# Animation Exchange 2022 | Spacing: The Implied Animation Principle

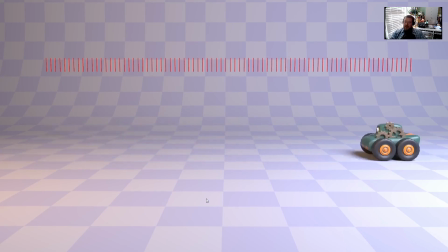20:29 This is just a little robot car driving along. And we would describe this action as even, right, or linear timing. You can see that the spacing is exactly the same for every frame, right? So a curve for something like this would look maybe something like this, right?
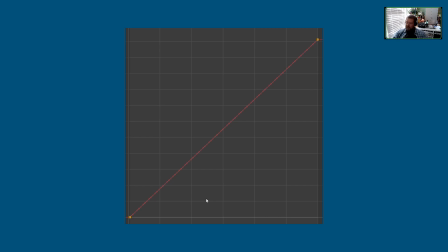20:48 And you can see where we get the term linear. It's really just a straight line from point A to point B, right?
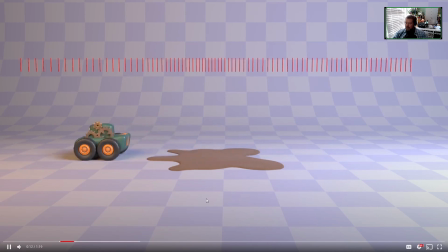20:55 If we wanted to add a little bit of resistance to this, like some mud that slows it down,
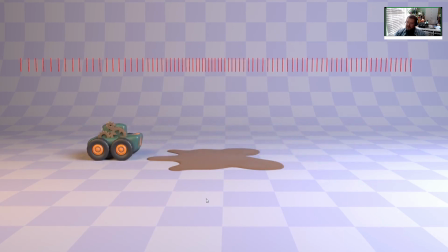21:03 you'll see that the difference in spacing is subtle, but very, very, like, you can feel it. Like, you can feel the difference in the spacing.
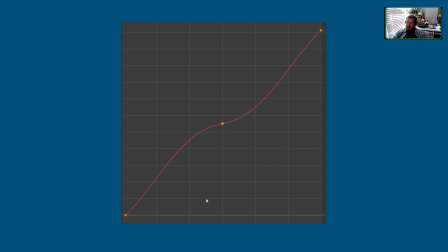21:10 And it's the same keyframes, again, with a slightly different curve that would cause that action to happen.
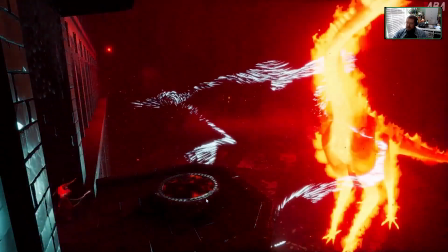21:20 So I mentioned I worked on the pathless with giant squid, and I wanted to talk a little bit about this
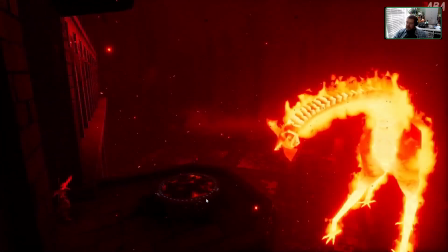21:27 sort of this explosion and how we think about spacing to show some physics here.
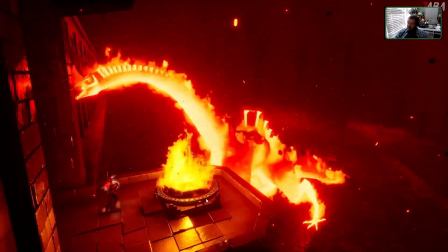21:33 So we have a fire we put out, and this explosion knocks back the boss character.
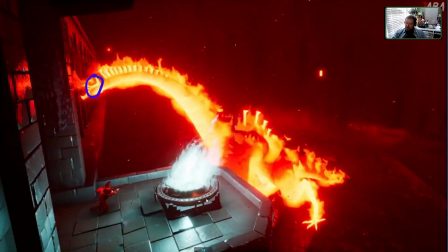21:41 But if we go in here and look at this frame by frame, we have this explosion,
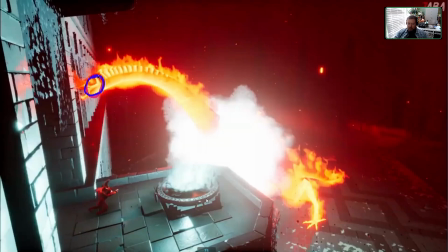21:46 and you'll remember for every action there's an equal and opposite reaction, right? So from that explosion, we see a reaction in the spacing of the character's head in the very next frame.
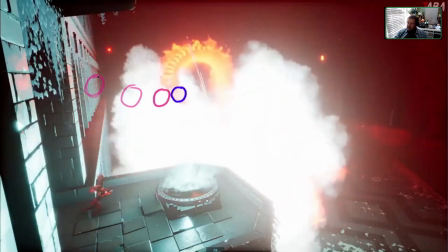21:56 We get this big knockback, and then slowly over time we ease in to a little bit of a stop, right?
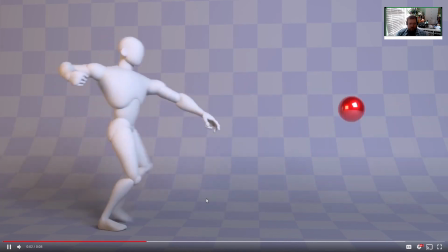22:06 So again, we're trying to convey forces here, and this is really noticeable or really
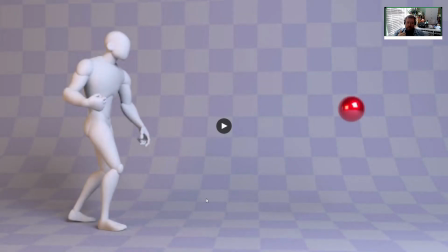22:13 leverageable when you're doing something like an attack, a punch, right?
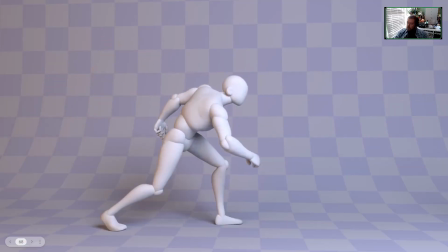22:18 That what we are wanting to show is that force of the impact, and spacing is a really big player in how we show that.
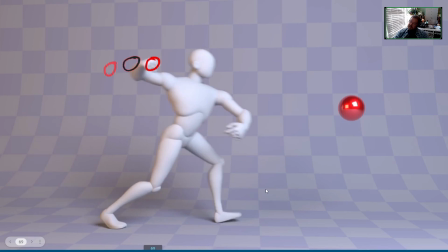22:26 So we have this ease out of the spacing at the beginning, right? And then this increase of spacing, and we want the largest spacing distance to be right before the impact or right at the impact, right?
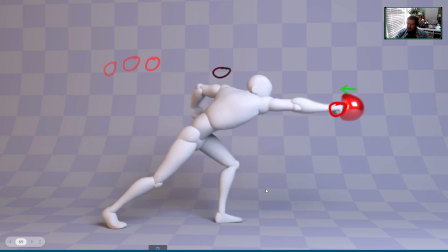22:40 We get this huge spacing difference for that impact, right? And I also want you to notice a small trick I'm doing here. If you watch the ball also nudges just a little bit toward the punch, right?
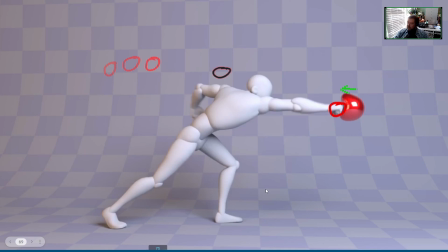22:54 Nobody will ever notice that watching it in real time, but we will get an increase in that pop feeling from the ball. Like, it'll make the ball pop away harder, right? And then again, like, we're just leveraging a series of images to get this illusion of motion. And so I'm going to control the spacing. If the spacing were
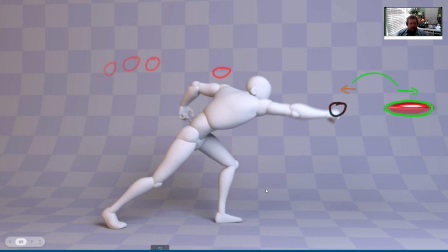23:15 naturally, it would be off screen in the next frame, but I want the audience to be able to see it just for one more frame, so I keep just the tip of it in there and change the spacing manually for that.
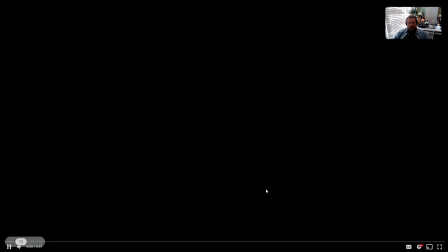23:26 So I also worked on Battleborn.
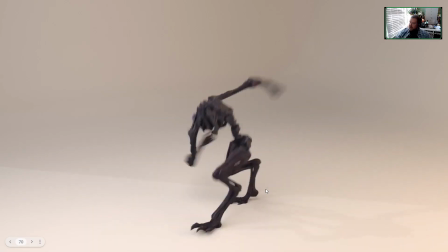23:32 I mentioned that on some NPCs with Gearbox, and there were several attack animations, throw animations, punch animations.
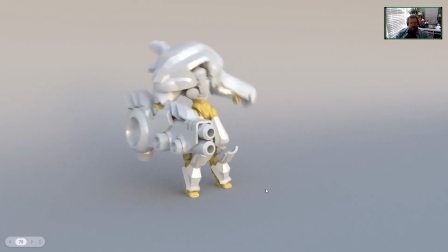23:41 And this had a very significant animation style.
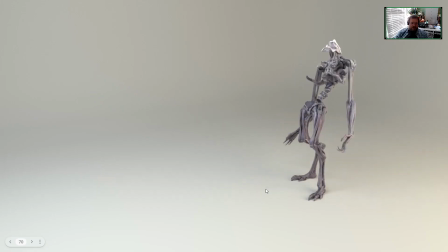23:46 Like, it was intentionally large or exaggerated, right? And so I wanted to sort of break some of these down to show you, like, just like in that punch earlier,
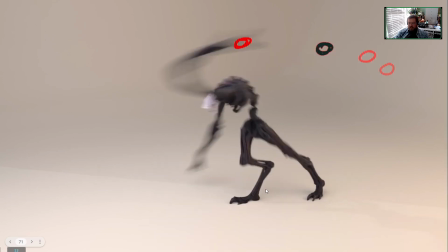23:57 we get this gradual increase, but because this is a more exaggerated animation, look at the spacing distance here right before the impact.
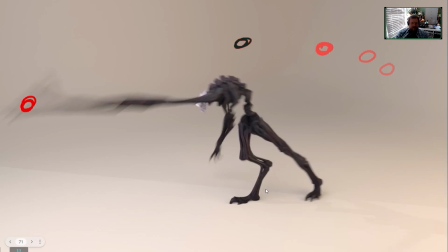24:05 It's like half the distance of the punch. I think this is actually a throw.
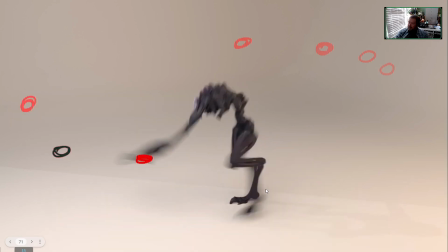24:11 And then we sort of pop out of that again, and that's what gives that impact or that force to it.
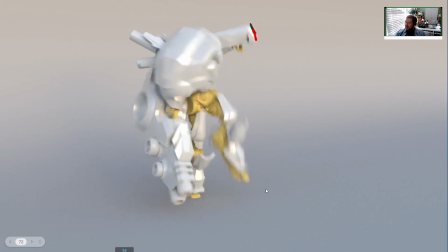24:20 This ground slam, we get this spacing that's kind of similar to like a bouncing ball.
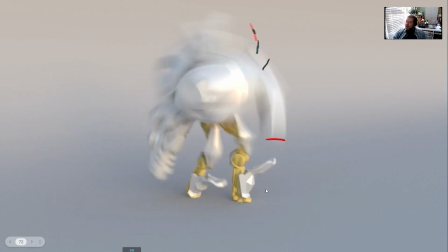24:25 It kind of eases out of the top, and then the spacing increases to get this hard impact on the ground,
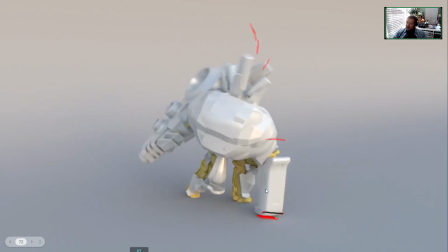24:31 and then I'd do just a tiny bump up at the end to give some residual motion from that impact, because energy can't be created or destroyed. We're seeing that in this recoil.
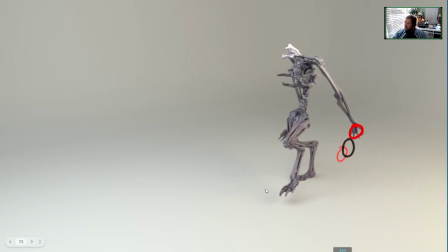24:44 Finally, this one is sort of a strike, right? And all of this that we're seeing at the beginning is anticipation, right? Anticipation for a hit. But it's kind of a longer build-up, and I really want this to have some impact. So even though I've been anticipating for 5 frames here,
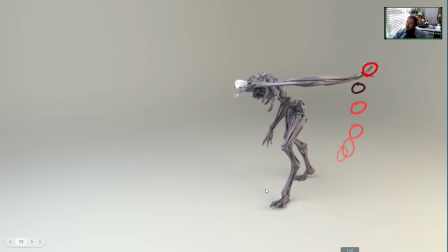25:04 I'm going to anticipate back just a little bit more to increase the distance of that spacing to make this hit really hard, right? And so that strike is just 2 frames long with huge amount of spacing with a lot of anticipation.
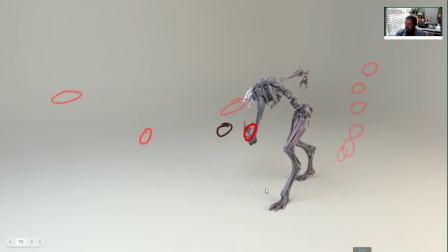25:21 So obviously we can, we can talk about spacing and.
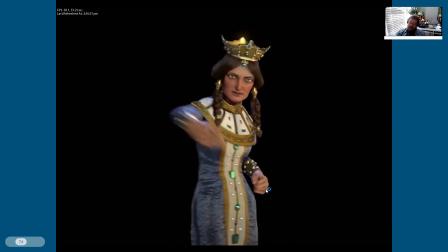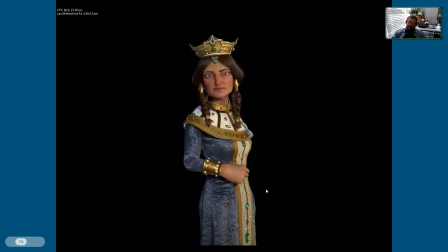25:33 Let her finish speaking there.
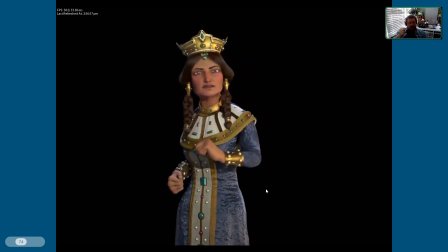25:36 We can obviously talk about spacing in something that's a little bit more of a realistic style. Maybe not realistic, but like not quite as exaggerated. So if we look at the tip of her finger, we're going to see, this is Tamar the Great from Civilization 6.
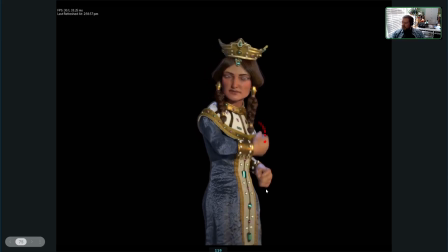25:51 We can see this slow out here, and then the spacing increases in the middle. And then we sort of slow the spacing again, or shrink the spacing here again. And that's to let this pose read, but also to serve as a little bit of an anticipation as we,
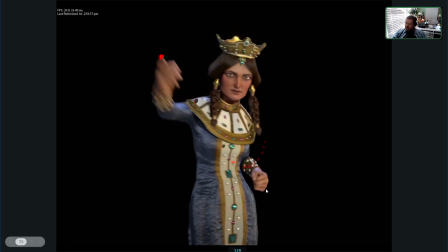26:08 it will amplify this gesture that she makes, and this large spacing here in the middle. And it gives it a little bit more force, a little bit more energy. And of course, we sort of settle at the top up here with some smaller spacing.
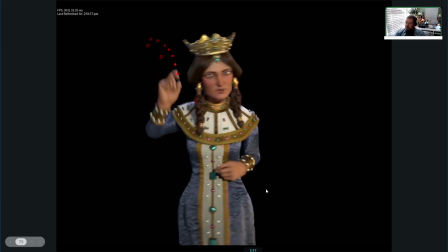26:22 And then as the arm drops, we'll start to see this acceleration again with the larger spacing in the middle,
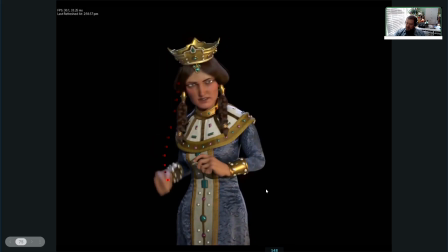26:28 and then the smaller spacing as we settle to a stop at the end, right?
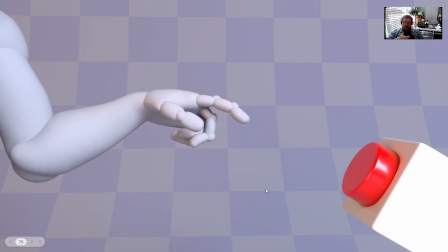26:35 So the last thing I wanted to talk about is something I see with a lot of student animation,
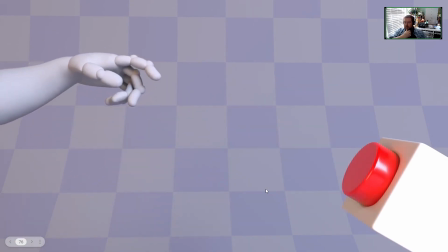26:42 which is you have an action that you need to be slow, right?
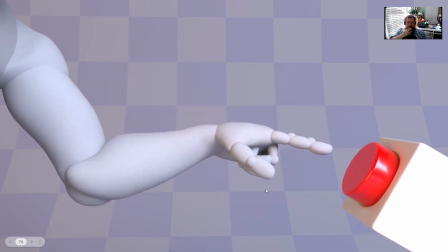26:47 And so maybe it's 300 frames or 200 frames,
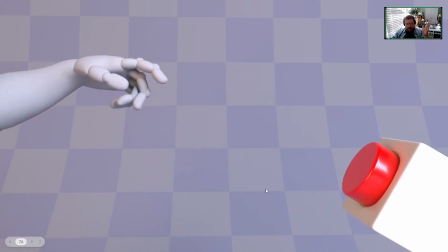26:50 and they'll set a keyframe at the beginning and a keyframe at the end, and Maya does all of this in between. And what you end up with is that dreaded critique of it looks floaty, right?
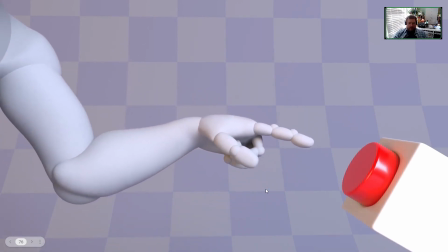27:02 That's a bad critique, because it means you're letting the computer do it for you, right?
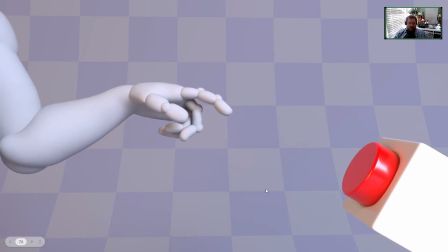27:08 Which is what too many people think computer animation is anyway. But the solution isn't always evident to people. Spacing is where the solution is here, right? We can still have that action take that same amount of time, but if we just
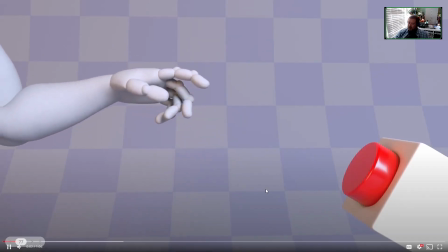27:25 sort of add little breaks in the spacing, little lunges forward,
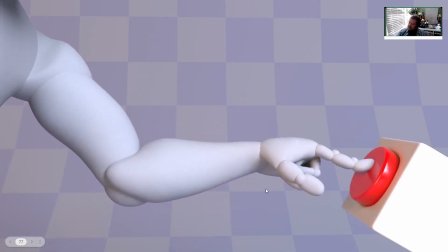27:30 we can still keep that tension without it feeling quite so floaty.
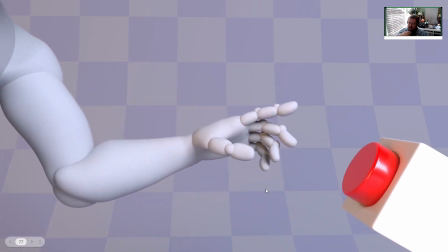27:35 Now, this totally still needs a ton of polish. This was just a quick example, but
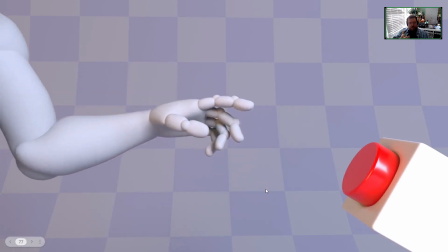27:41 recognize that this is what understanding how to leverage spacing will help you with.
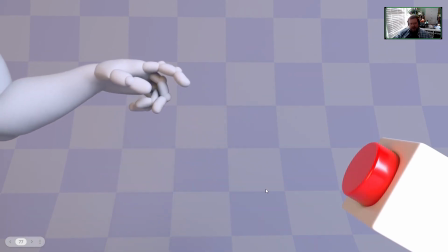27:48 So, and all this kind of brings us back full circle to one final principle, which is the principle of appeal, right?
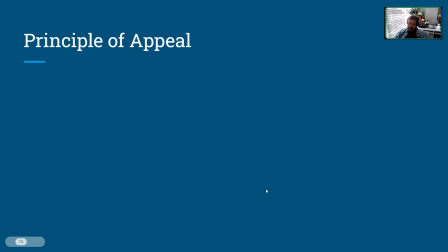27:57 Appeal is the principle that kind of binds all of the other principles together, and I think we can all agree that floating animation is not appealing. So now we know how to fix it.
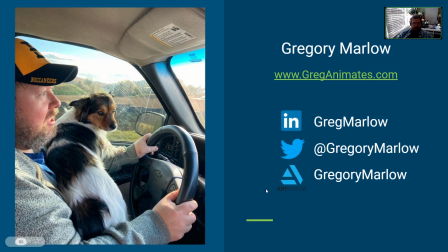28:08 So I think we have maybe 2 minutes left if we want to open it up to any questions, or if you feel free to contact me on any of these platforms.
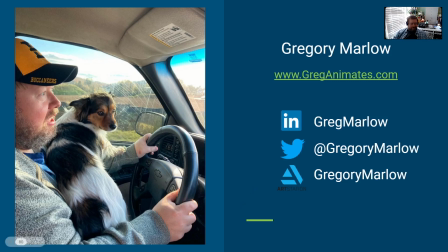All right, we do have 2 more minutes for questions here. Okay.